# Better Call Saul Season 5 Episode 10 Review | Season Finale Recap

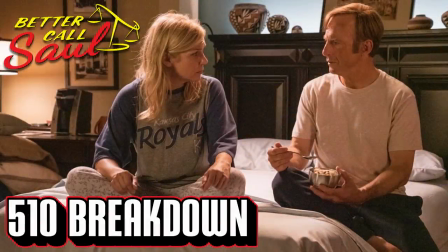hey guys Pete here. this will be my Better Call Saul season 5 episode 10 recap and review.
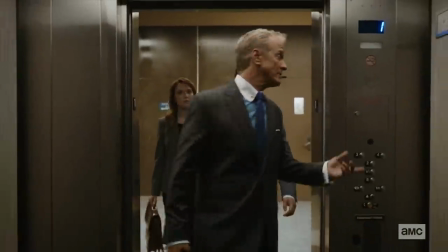I've got to mention that this will be spoilery. it contains spoilers for everything that's
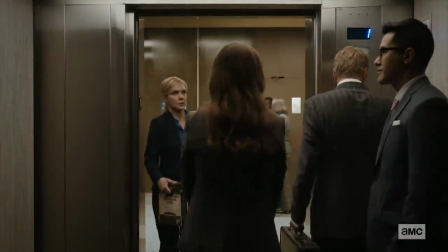happened in Better Call Saul through season 5 and also cover events
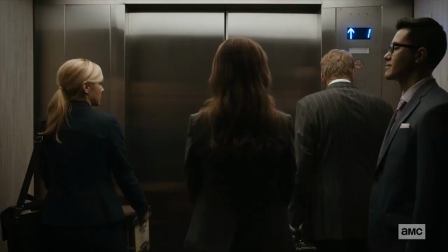through the entire run of Breaking Bad. if you're not caught up then this is your chance to turn away. the season 5 finale was titled something unforgivable
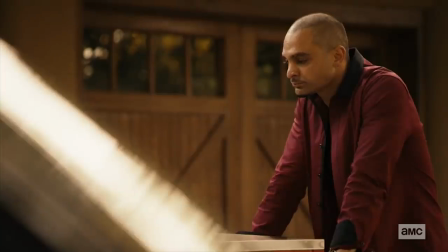and it brought what was arguably the best season of Better Call Saul to a close. in doing that it felt more like a setup for the ending
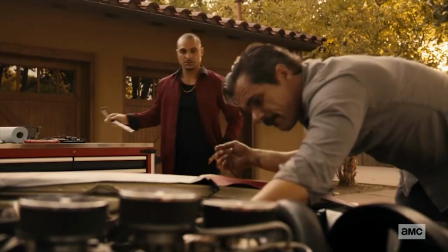rather than an end and in this case it worked well but I wouldn't say it was satisfying. then again I'm not sure it would have felt
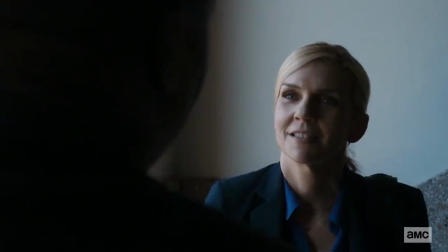satisfying if any of the major characters whose endings we don't know came to an end either. overall I didn't want it to end but it did.
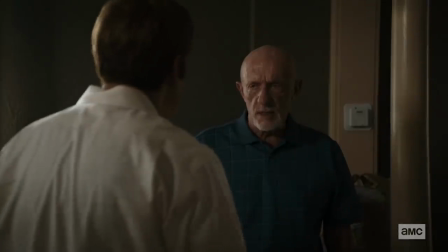I want answers but as Mike would say I'm asking for information I can't have.
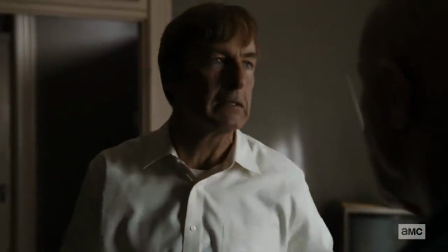I like where we are but I don't like the uncertainty of not knowing when we'll actually get to see the final season.
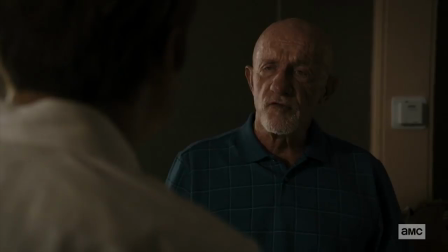what I do know is Kim and Jimmy have switched places from where we left them
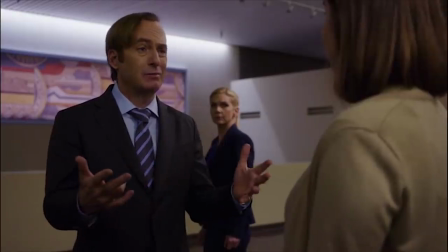at the end of season 4. in that closing scene Kim is surprised to learn that
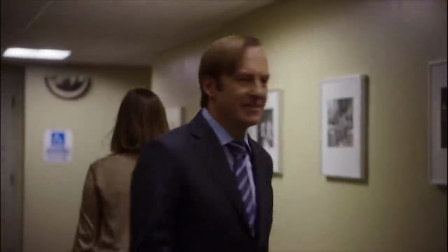Jimmy had fooled everyone including her with his passionate speech about the law and his brother in his reinstatement hearing. we watch him walk down the
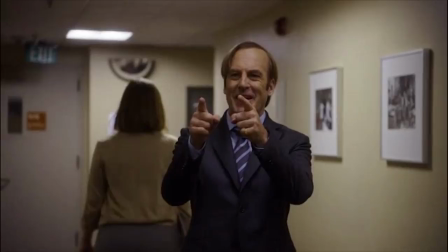hall emboldened by all the recent events stopping to turn with a smile to say it's all good man. as he goes we see this shot of Kim as
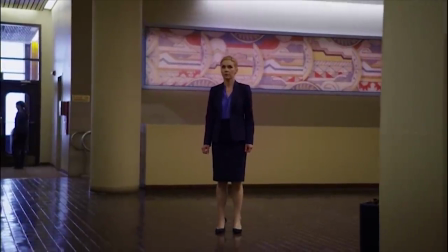the camera pulls away where she's looking lost and alone. to make it worse Jimmy seems to be clueless
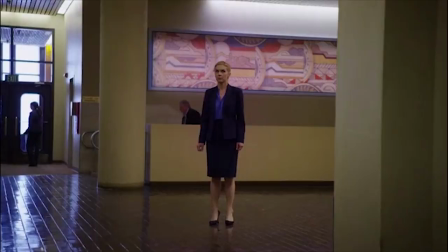about how his future wife feels in that moment. in the season 5 finale the tables are turned.
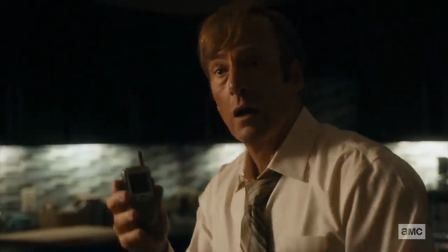Jimmy is still recovering from the shootout in the desert and the opening of the episode he finally comes clean about what actually happened
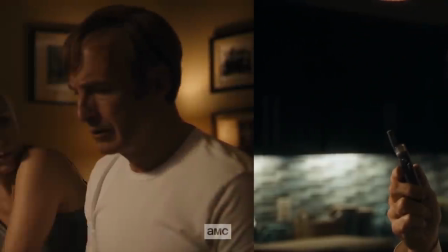and the couple decide to head to a fancy hotel to distance themselves from the scene of Lalo's unexpected drop-in.
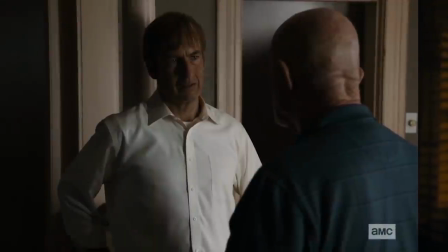Jimmy feels relieved after Mike tells him that Lalo will be killed,
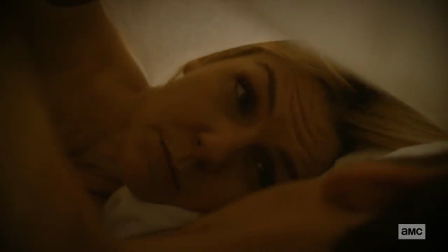but he's far from emboldened this time around. when she comes up with a plan to destroy Howard's career so that they can force Sandpiper to settle,
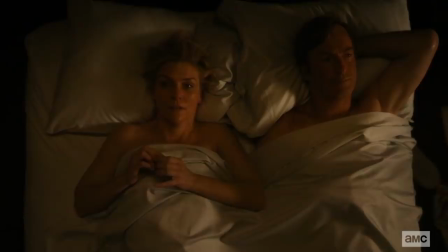it's Kim who seems to be clueless about where her partner's head is at. the show's co-creator Peter Gould,
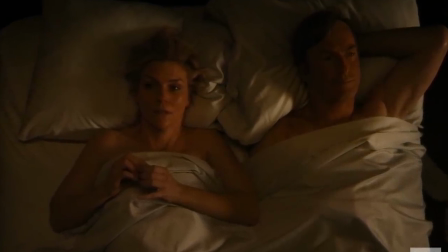who directed and co-wrote this episode with Ariel Levine,
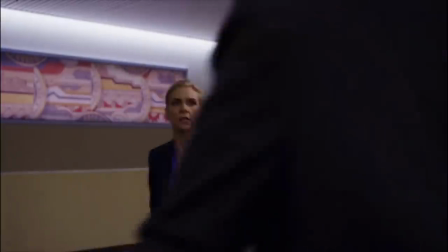really leaned into this connection between these two scenes. when Jimmy was walking away he turned and pointed in Kim's direction with two fingers. when
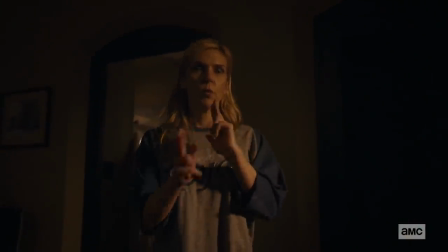Kim walks away she turns and makes a finger gun gesture shooting in Jimmy's direction. this time we watched the camera pull away from Jimmy and he's the
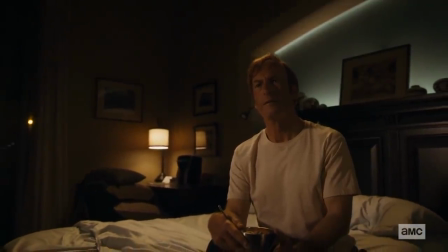one who looks lost and alone as he sits on the bed trying to wrap his head around what he just heard. the turnaround is surprising but
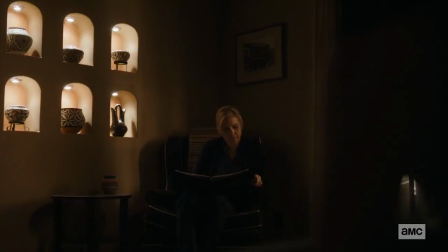not completely out of the blue. what I really loved about the way it played out inside the episode was watching the progression.
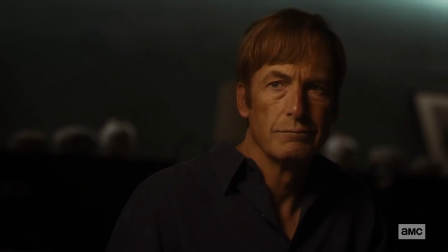when they first came to the hotel we could tell that they were dealing with what happened in different ways.
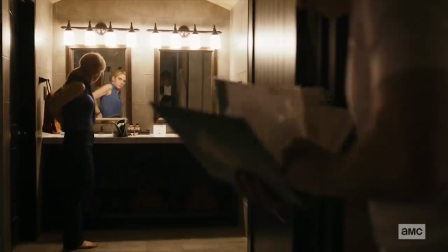Kim was up early in the morning ready to hit the courthouse.
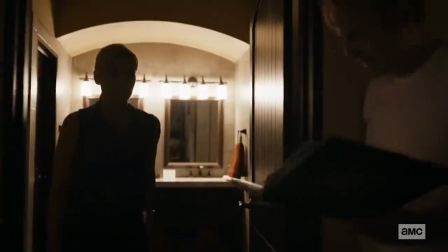Jimmy tries to stop her from going and we get the sense that he just wants to hide. we can look at their screen time together and
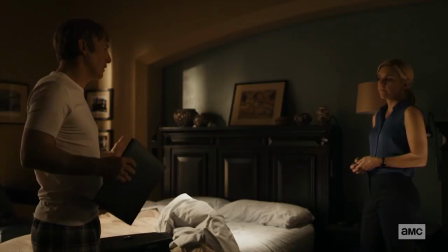apart as an examination of how each of them reacts to this traumatic experience that they just went through together.
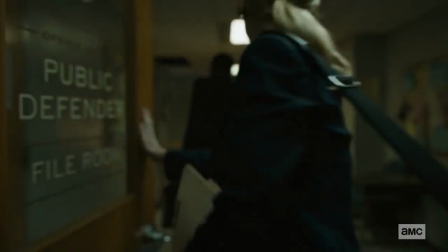Kim loads up on cases at the public defender's office before she runs into Howard. Jimmy goes looking for Mike to get answers about how worried they should be.
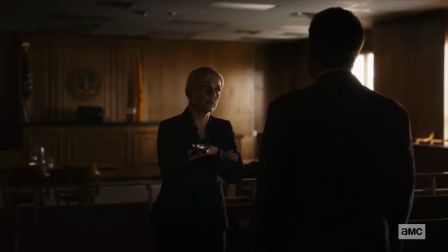I think the most telling moment for Kim is her laughing in Howard's face after she learns about the bowling balls and prostitutes. it all sounds like
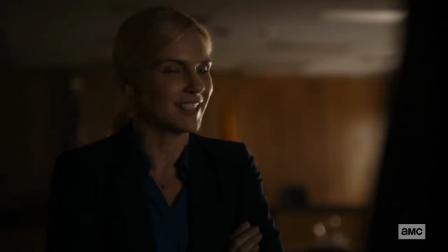small potatoes to a person who just talked her way out of a showdown with a cartel boss. for Jimmy it's when we see his anger drop as
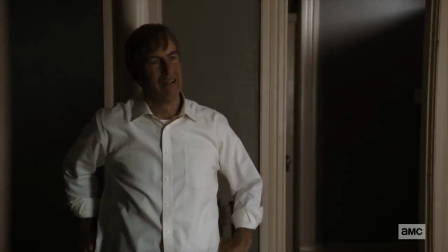he says if anything happens to her to Mike. to be fair Jimmy probably should be in a worse spot considering his experience in the desert but by the time they come back together at the hotel we understand that their heads are in different places.